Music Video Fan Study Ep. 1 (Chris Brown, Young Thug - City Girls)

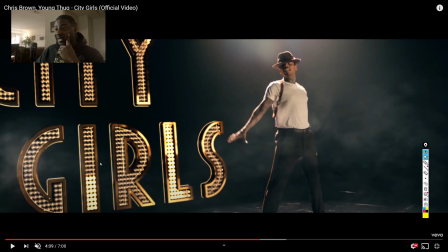brown dancing some more with the city girls that's definitely cgi that's not
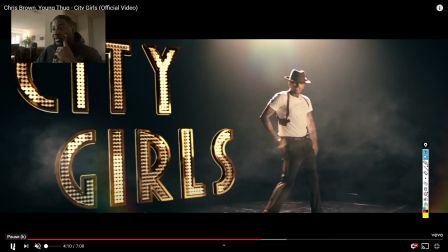there i wonder what it looked like yeah it's just cgi and
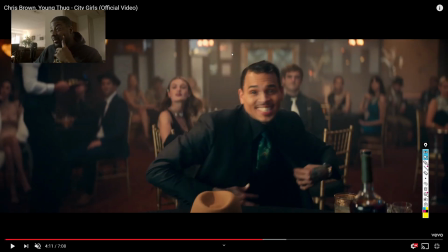they camera tracking it so as the camera moved the city girls moving they probably got the camera tracking chris brown with like his orientation so as the camera moving the city girls is locked to him all
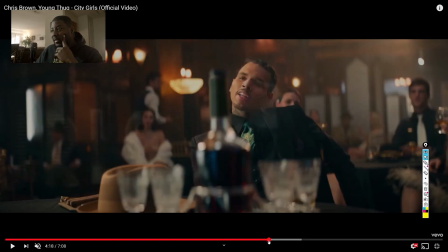right cut to the close-up all right it was so quick i want to get the close-up of while he dancing because
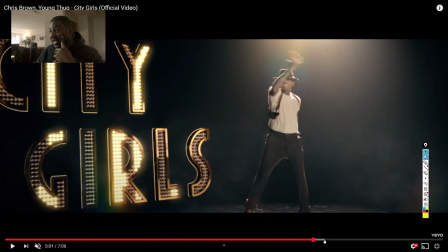i think that it's a different look i think that they actually put some diffusion above that light because it's not really hitting them as hard it's not i
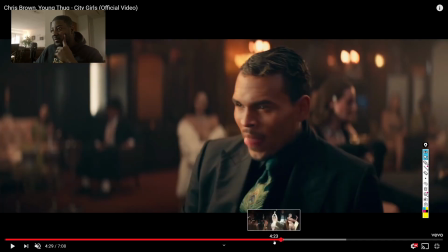guess they don't have it but yeah like the highlights on his shoulder weren't as blown out
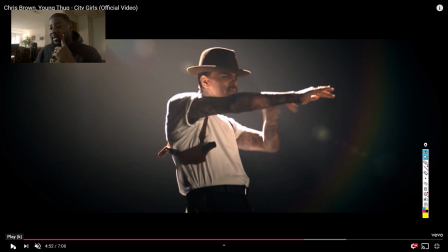in the close-up like right up in here yeah
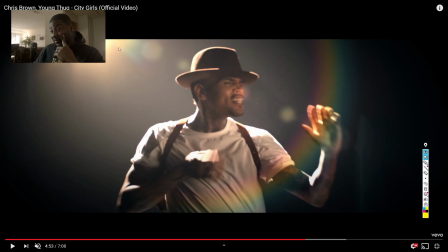they either brought the light down this bright ass light that is but it's hitting him right here but definitely behind him uh it's not diffused i thought it would have been i thought it was but nah it's still blowing out the highlights in his shirt right here and blowing out his hat
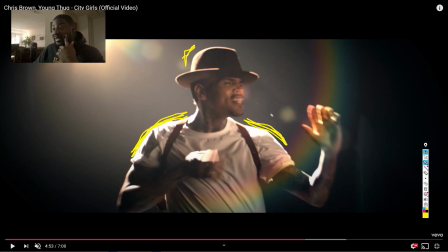and they're bouncing something back in his face that way he's not completely blacked out like i said before but yeah it's real dope all
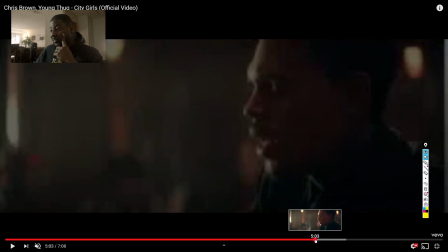right start dancing some more skip ahead all
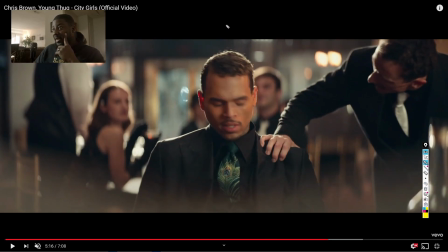right this shot right here fire you can tell he backlit right here almost in the same way that he was during the dancing like a light much higher and behind him shining down right here creating this edge light right here on his shoulder and on his head
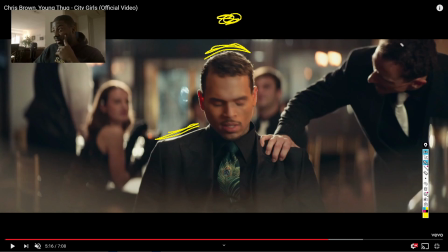with another light shining like off right that way you still have this shadow right up in here creating that depth and you know you can tell that it's diffused right up here because it's real soft light it ain't really making a hard shadow on his face just a soft shadow but you still
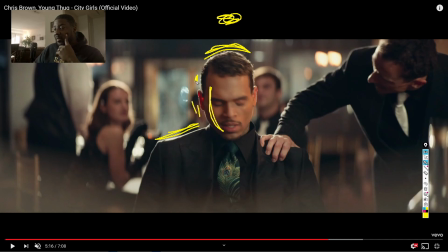got this age around him here and probably whatever is hitting him in the back is her in the back so it's way back there
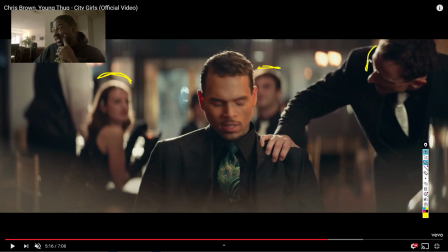it's probably on this wall shining down on them creating these edge lights right up in here edge on his arm edge on him see if i was doing that i'd have to do i'd
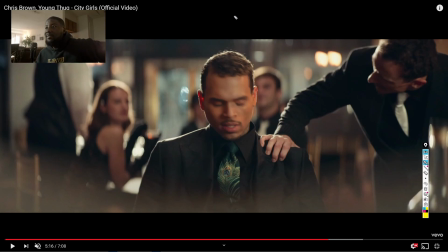have to use more than one light i don't have anything bright enough to do that so i probably have one big light shining down on them and the cinematographer may have even used more than one light too i'm not sure and then but i have one light shining down on them and
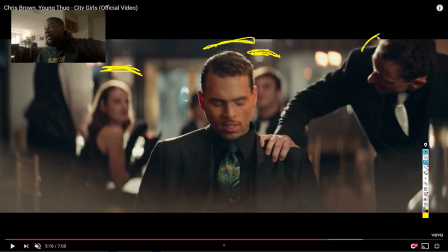then i'd have a different light shining on him on chris brown and this guy here that's touching him on the shoulder chris brown looking like he's getting ready to knock him out but yeah i'd use two different lights for the back light and then i use a third light acting as his key light
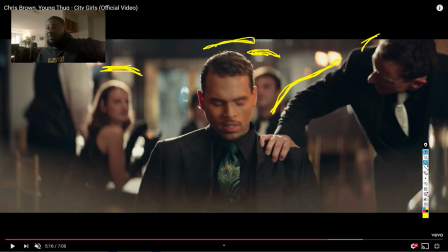diffused that i'd be shooting through so that it's giving this soft light with this soft shadow right up in here and yeah that that's definitely what i do all right delete all this and play that's what we got oh
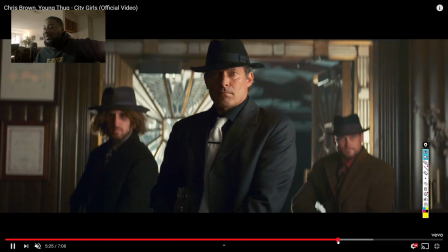snap i'm coming with the tommy gun you about to let it rip oh